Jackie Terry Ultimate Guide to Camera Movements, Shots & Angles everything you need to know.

people are just going back and forth back and forth and the intensity is super high I
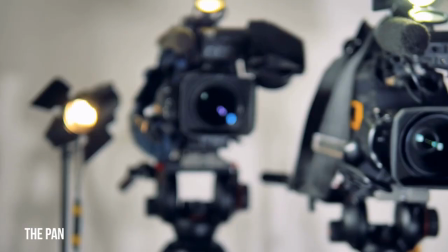(4:22)
would do a whip pan so I rotate the camera fast whip pan
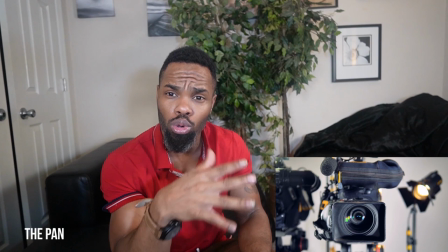(4:27)
and doing whip pan you will create a sort of a motion blur which you can use that motion blur as a transition into another shot so whip pans come in handy so a pan shot can also
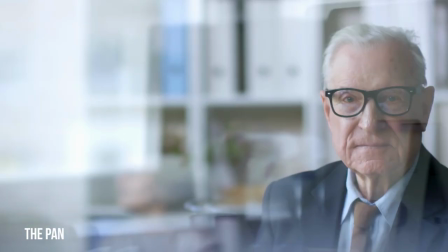(4:46)
reveal a subject as well so
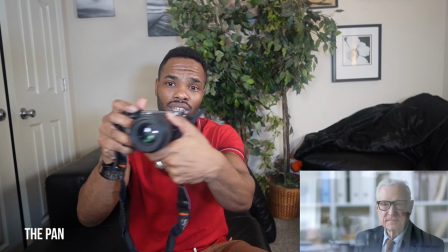(4:51)
i'm slowly taking my camera and i'm revealing who this subject is who
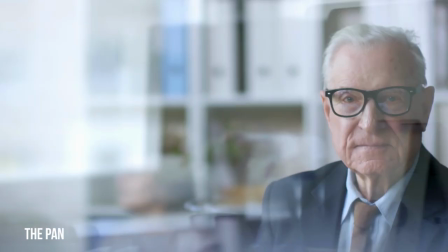(4:57)
this person is so you can go slow and
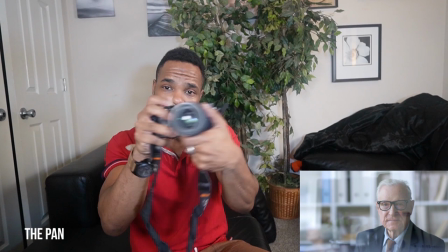(5:02)
reveal who the person is or if it's a conversation you can go back and forward back and forward that
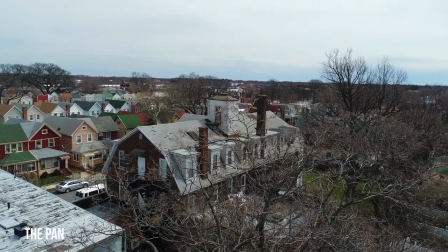(5:13)
is a pan if i slow the pan down it can also reveal
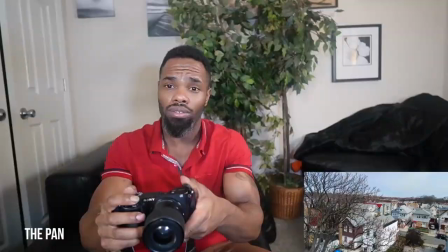(5:19)
information so a pan doesn't really have to be left and right it could be up and down so i can go
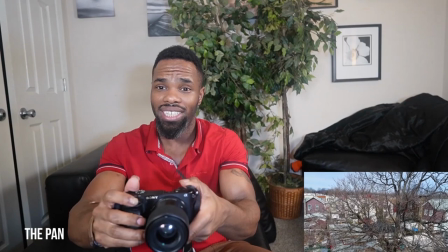(5:25)
up and reveal the information of who this character is or what this thing
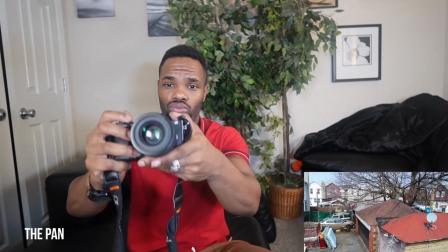(5:30)
is i'm looking at. So I raise the camera up just like this and raise it down. Leaning on to the next movement a tilt.
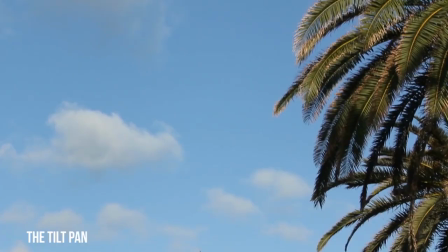(5:41)
So a tilt can move the camera up and down just like this. Up and down. So if I can move it up then
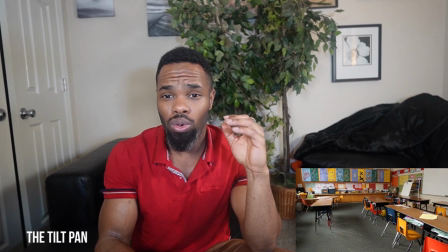(5:58)
I'm revealing a subject you don't know who this person is or what this object
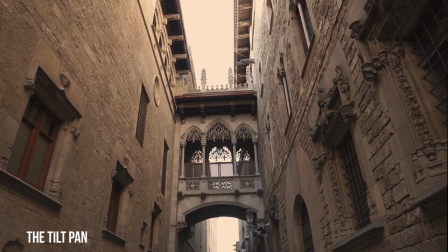(6:04)
is but I'm revealing the subject to you and it's going all the way up
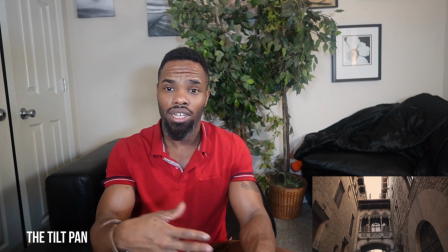(6:10)
just like this we use to reveal information a tilt pan can also give a character a sense of dominance and vulnerability so prime example if
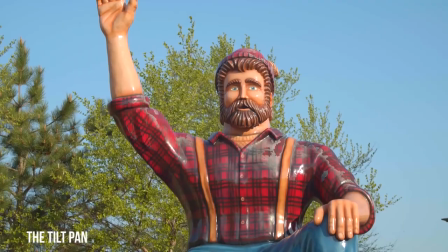(6:21)
I move this up My character is looking more powerful. It's coming up. However, if I do the tilt pan downwards from a bird's eye angle shot,
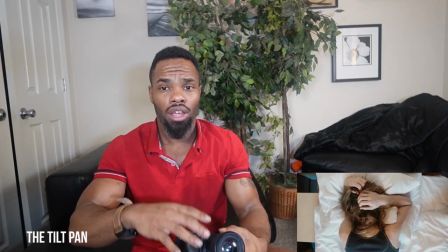(6:34)
could be ideally showing the character's vulnerability. It could make the character feel weaker.
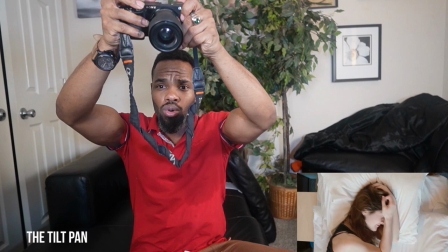(6:40)
If I bring it up and slowly look down at the character, it can make him feel vulnerable, weak, scared, afraid.
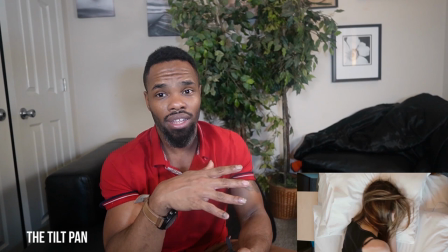(6:50)
so once again it's all about knowing your angles the tilt pan is really good at
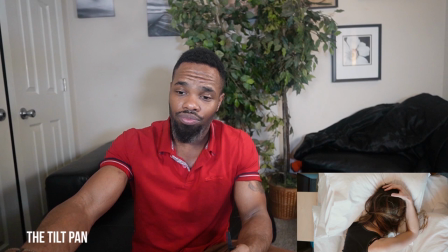(6:55)
causing emotions to your subject making your character feel weak or making your character feel a sense of dominance or essentially just revealing the object or a billing or a subject or a thing tilt panes work really good
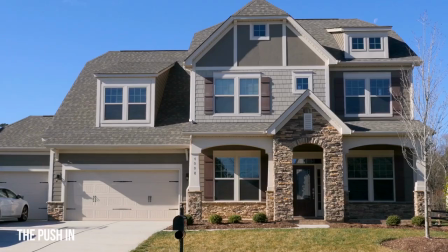(7:10)
for this so the pushing is the next one it's all about moving the camera
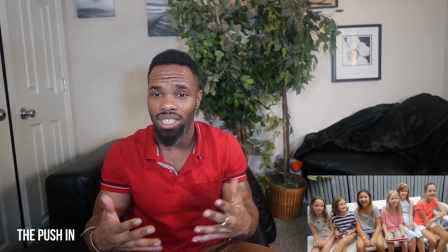(7:17)
forward it's about emphasizing the subject or the moment prime
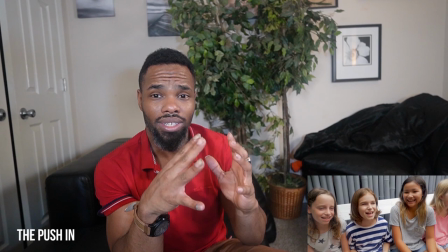(7:24)
example it's really good to use if you want to capture a character's thought process so if I'm in a deep dog and I'm thinking about something that's really on my mind I'm really distraught I'm really stressed out I
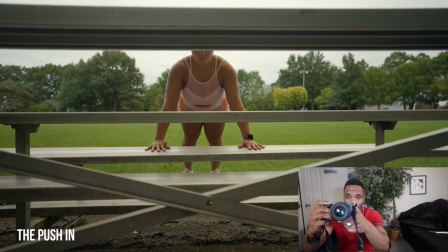(7:43)
would use the pushing slowly pushing into my subject
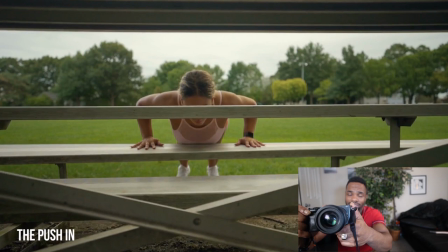(7:49)
all the way in to really really get his thought process it's also a good technique to initiate or engage conflict
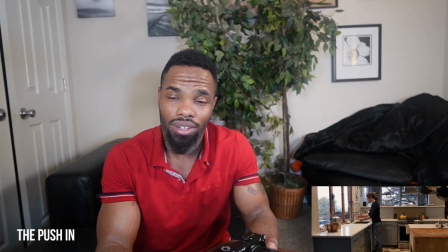(8:03)
so if there's a fight or argument scene I would slowly do a push in
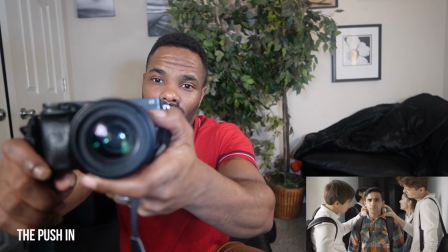(8:10)
with the camera slow and as it As the cameras get closer, the emotion of the actors, the intensity rises.